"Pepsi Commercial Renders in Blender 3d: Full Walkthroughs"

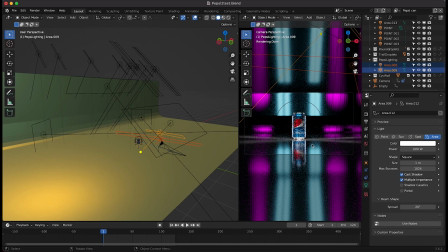[12:17]
However, I just wanted to really dial in the lighting for this specific shot. So I decided to go with this.
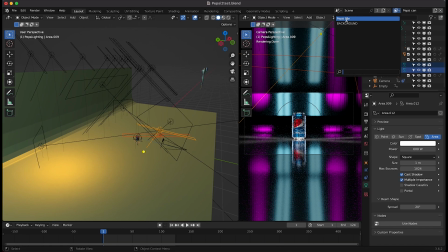[12:23]
So again, I've rendered out two separate view layers here. One for the Pepsi can without our psych wall in the background, just like this.
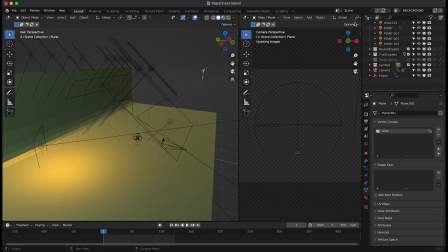[12:30]
So we're just rendering this guy out. And then for our background, we have just our psych wall in the background.
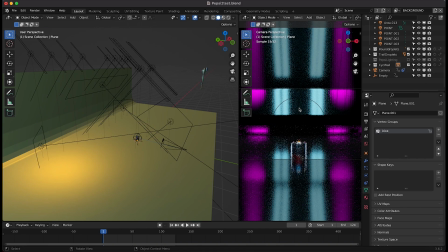[12:35]
And then in the compositor, I've overlaid one on top of the other. And then of course we can dial in the look a little bit better.
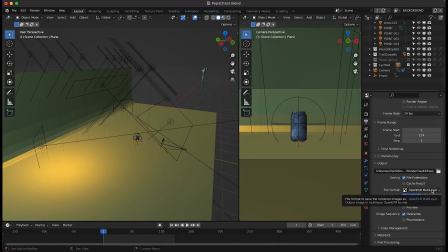[12:41]
So I've rendered this out as a multi-layer open EXR sequence. And then inside of After Effects, I've barely done any compositing here.
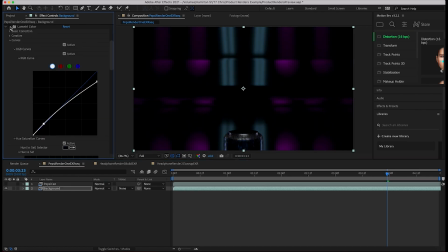[12:47]
I just have our background view layer. I've added some lumetri color to adjust the colors a little bit here.
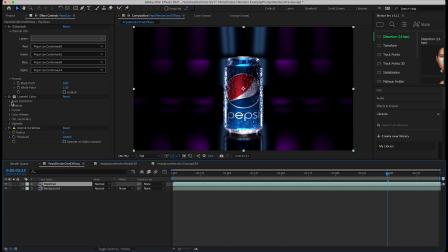[12:53]
And then of course, I've added our Pepsi can on top of our main background render. I've used the lumetri color to cool it off a bit there, as you can see. And I've added a dust and scratches effect to get rid of some of the fireflies in the sampling itself. So this is the final composite here.
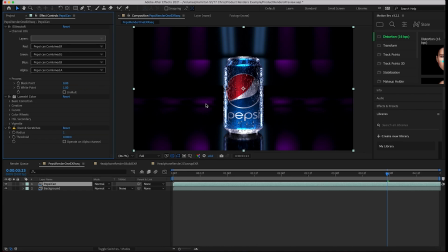[13:08]
Pretty basic setup, two view layers, really just dialing in the look in the actual CG renders within Blender itself and not doing too much crazy compositing. So I may do a video on how we can dial in the look even more in the post-production process. But for this specific shot, I thought it looked pretty good.
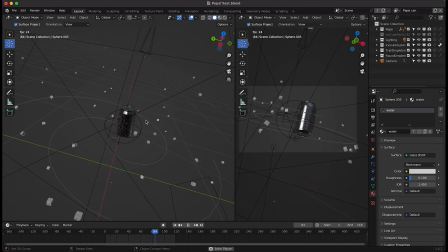[13:24]
All right, guys, so this is the scene layout for our second Pepsi product shot. As you can see here, this is a pretty basic scene setup as well. There's obviously a little bit of animation going on here as well as a particle system that we've used to create this ice cube vortex field here.
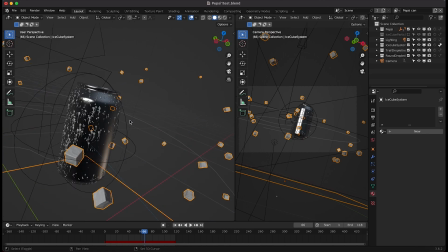[13:38]
So I'll just go ahead and show you guys this shot from start to finish. As far as the Pepsi can goes, it's exactly the same.
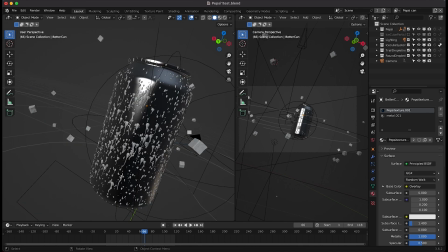[13:44]
We've used those weight painted trail droplets as well as the standard round droplets all over our can here to give it a little bit more detail as if it's just been pulled out of some ice and has some water on it. I have animated our Pepsi can going up here and kind of rotating to show off the actual Pepsi text here.
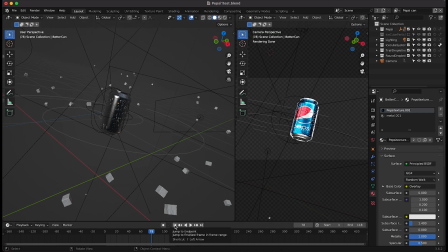[14:01]
So I've just rotated it and lit it in a way so that at the end of the shot we're actually showing the Pepsi text. So I've just animated our Pepsi can kind of rotating up here with the camera and I'll go ahead and turn off our ice scoop system really quick,
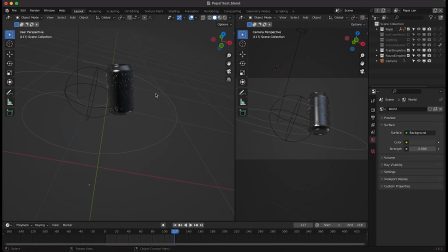[14:14]
as well as our lighting, just so we get a better hang of the basics here. As far as the camera setup goes, I have our focal length at around 100 millimeters, so I'm going for a fairly long lens shot, kind of zooming in on the Pepsi can. I've used actually this empty here to control the camera, so you can see if I kind of move this empty around,
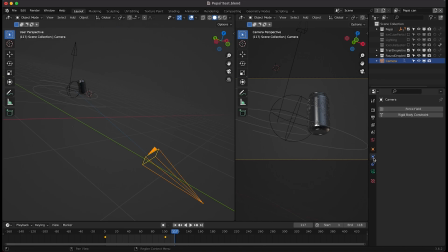[14:32]
our camera always points toward it, and on the camera, I just have used a basic damped track that is tracked toward this empty. And by using this damp track with the camera, we can create a more unique looking camera move with a bit more ease. So now the camera will always look at our subject if we align this empty toward our subject.
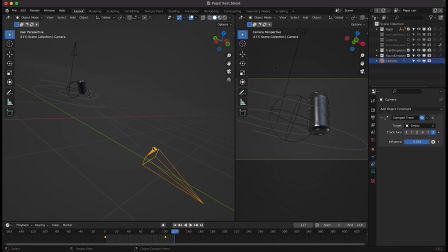[14:51]
So you can see even if we move the camera around, we can, you know, always have it point toward that empty and then we can create some dynamic movement that's much easier to control. So that's our camera setup here. As you can see, our camera just slightly tilts up and that is due to our empty control being animated here.
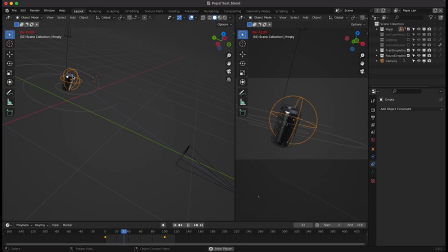[15:10]
So I've just animated our empty kind of tilting up slightly and going along with our can here. So I've just animated our Pepsi can as well as our camera here to create a basic move there. I thought it'd be cool to add some ice cube particles around our product. So I imported these ice cube elements as you can see here.
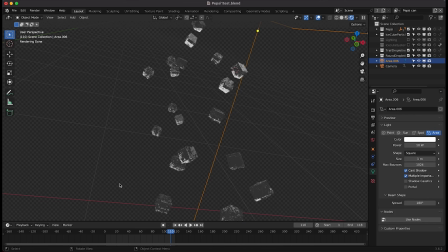[15:27]
I've just imported these basic ice cube assets into our scene and then I've added them to their own group so that we can instance them on a particle system.
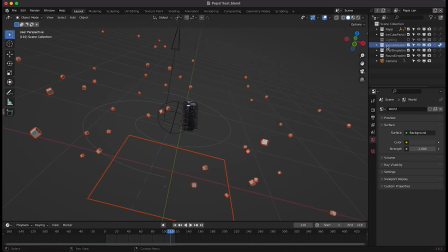[15:36]
So as you can see here if I turn on my ice cube system you'll see that we have a very basic particle system. I've just created a basic particle emitter on this plane here at the base of our scene. I've emitted 58 particles with a lifetime of 500 starting at frame and negative 140 so that we can allow them to come into our scene before we actually start rendering.
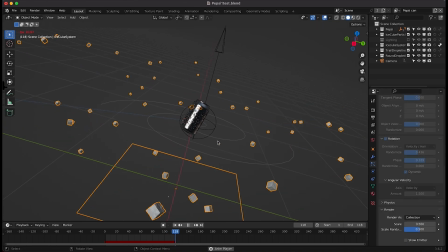[15:53]
I've added some rotation to these particles so that as we move they rotate as well. So as you can see here on the particles themselves they actually rotate, which is a nice touch. And I've used that IceCube particle collection, as you can see here, as our instance system.
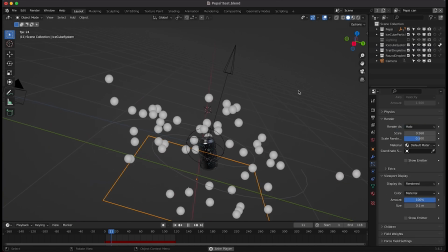[16:07]
So you can see if I render this particle system out as a halo, this is what we get. But of course, instead of instancing these basic halos, we're actually rendering that collection of IceCube particles, which is adding a lot to our scene.
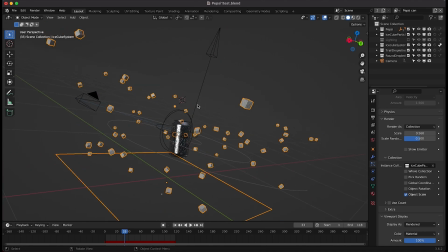[16:19]
Now to get the particles to spin in this specific way, I've added a turbulence force field here that is parented to our Pepsi can.